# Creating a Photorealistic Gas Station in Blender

Anyways, I grabbed one of them and then I used this technique called layered texturing,
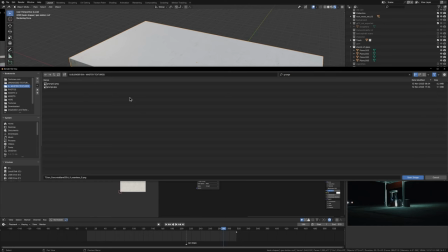where I basically grabbed some pictures of grunge also from textures.com and I layered that on top of my base one by using
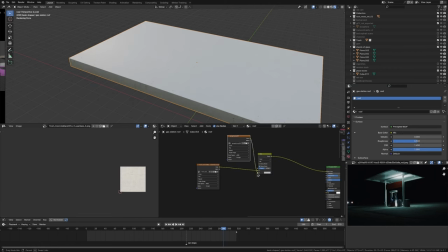the mix rgb node and changing the blending mode to multiply overlay or screen whatever worked
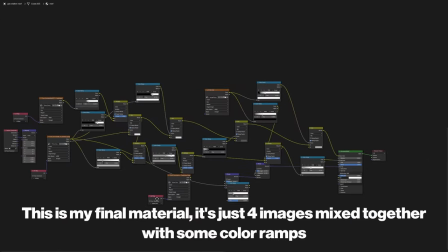and so doing this a couple of times with some color ramps gives you a really nice result really quickly and if you want to learn more about layered texturing check out my patreon because I've got a full video on it there so now that I had that nice concrete material I just copied
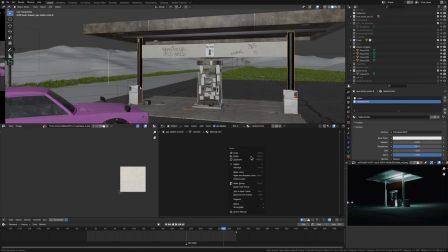and pasted that onto most of my other objects, onto the pole, the flag, the roof, and actually onto some parts of the gas pump. Of course, for each material, I went in and changed some things. The UV map was different, changed some colors, but yeah, it ended up looking pretty nice and not like it was the same material. And next, I just started texturing the other objects like the plastic for the bins,
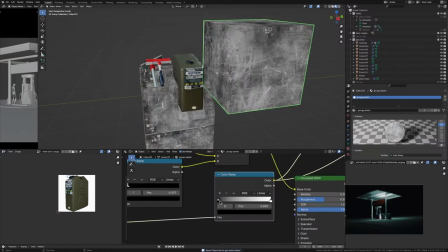the fuel hose, more layered texturing, or just some basic stuff because most of it, you won't really see up close to at all. So with all my textures done, all I had left was the ATM on the gas pump itself. So I knew I wanted a screen or some buttons for this, but I also knew the camera wasn't going to be up close. So the way I decided to do it was to create a master texture in Photoshop by grabbing a bunch of pictures of buttons, you know, phone booths and all these sorts of things, chuck that in Photoshop to create a master texture, then use that for a material on the gas pump.
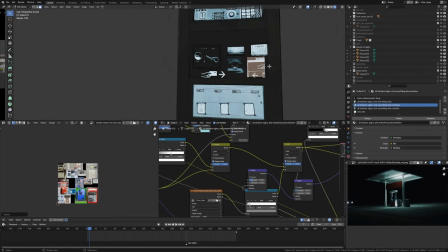And then I went in on each little button that I modeled on the gas pump, pressed U, UV project.
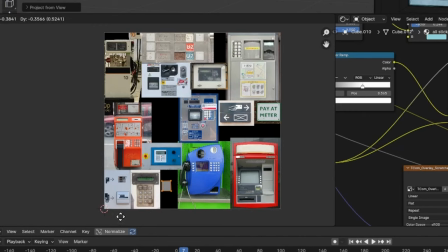So I just got a little thing that I could drag around and move in the UVs for the object. I just chucked that on some button, leave it like that, and then used the image as an emission. And yeah, that was basically it. Oh, and quickly, I should mention the lighting for this scene was actually quite simple.
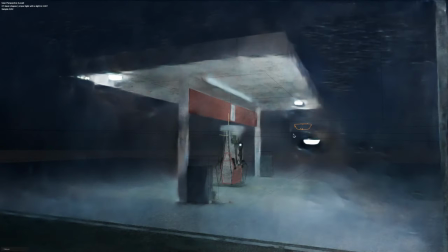The scene was being lit by the gas station lights and buy an extra area light in the middle that I use to augment that lighting. So after an hour, about 14, 15 hours of work, I had most of the gas station textured and modeled. And I wanted to get onto making the rest of the scene, making it fit in with the story of the short film.
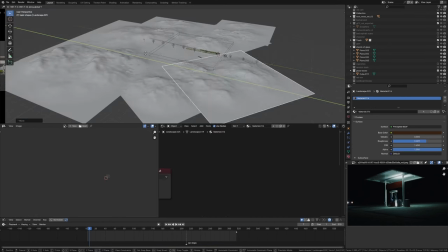So I grabbed in my road asset from my other scenes, put in the mountains in the background, the grass, streetlights, all of that. And I started to have a really nice looking scene. But yeah, basically at this point I had everything done.
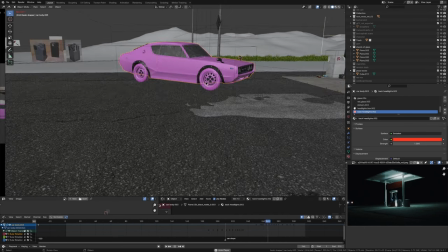I had everything in the background, the car was animated rolling in. I had a little bit of wobble to the car body just by adding a couple of keyframes to rotation.
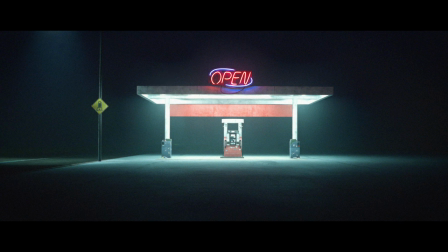But something didn't look right. It looked too clean. So before I rushed ahead and pressed render, I just gave myself a second to look at it. And I realized I needed some more rubbish. I needed some more detail to tell a story.
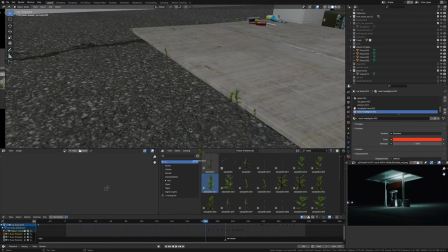So I just started dragging and dropping assets from my asset browser, added a couple of weeds from William Langrod's Patreon, a couple of pieces of trash from my add-on Trashed. And then I just started moving things around.
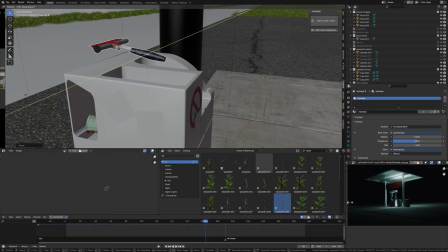I originally had the like the broom, the squeegee brush in the bin where it's supposed to be, but then I thought no one was going to leave it there.
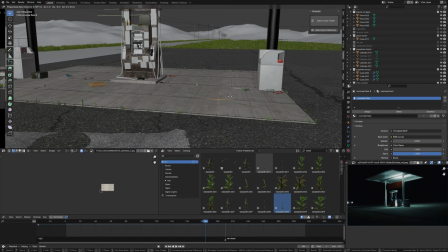So I just chucked them around, pulled vertices down on the concrete, made that go up and down.
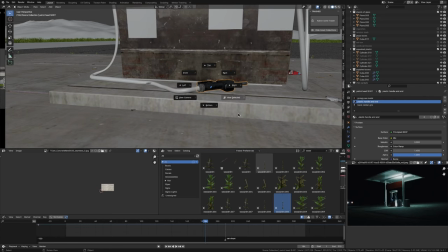And yeah, just made things look not so perfect. You know, I made the fuel hose not sit in the thing like someone's just left it on the ground. So yeah, that really added to giving the image a lot more character and it was the final touch the render needed.
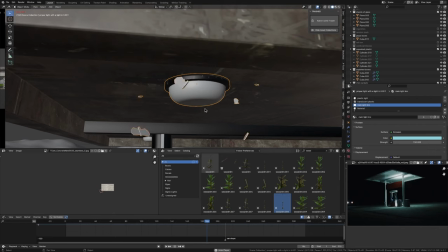Oh and yeah I added in some moths flying around the lights following Ian Hubert's like lazy tutorials because you know moths always add extra realism. So with all of that out of the way it was time to render. After 10 hours of rendering the animation was done but there was still that little bit of special sauce that I added in After Effects with a little bit of colour correction, grain,
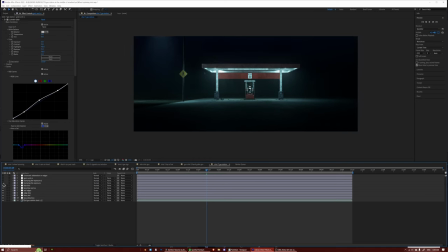blurring, sharpening, all that nice stuff to give it that crispy look. If you want more of an in-depth explanation of my compositing, make sure to check out my Patreon. I also have a video on that as well. So yeah, finally, after all of that, we have the final animation with music and sound. So here it is.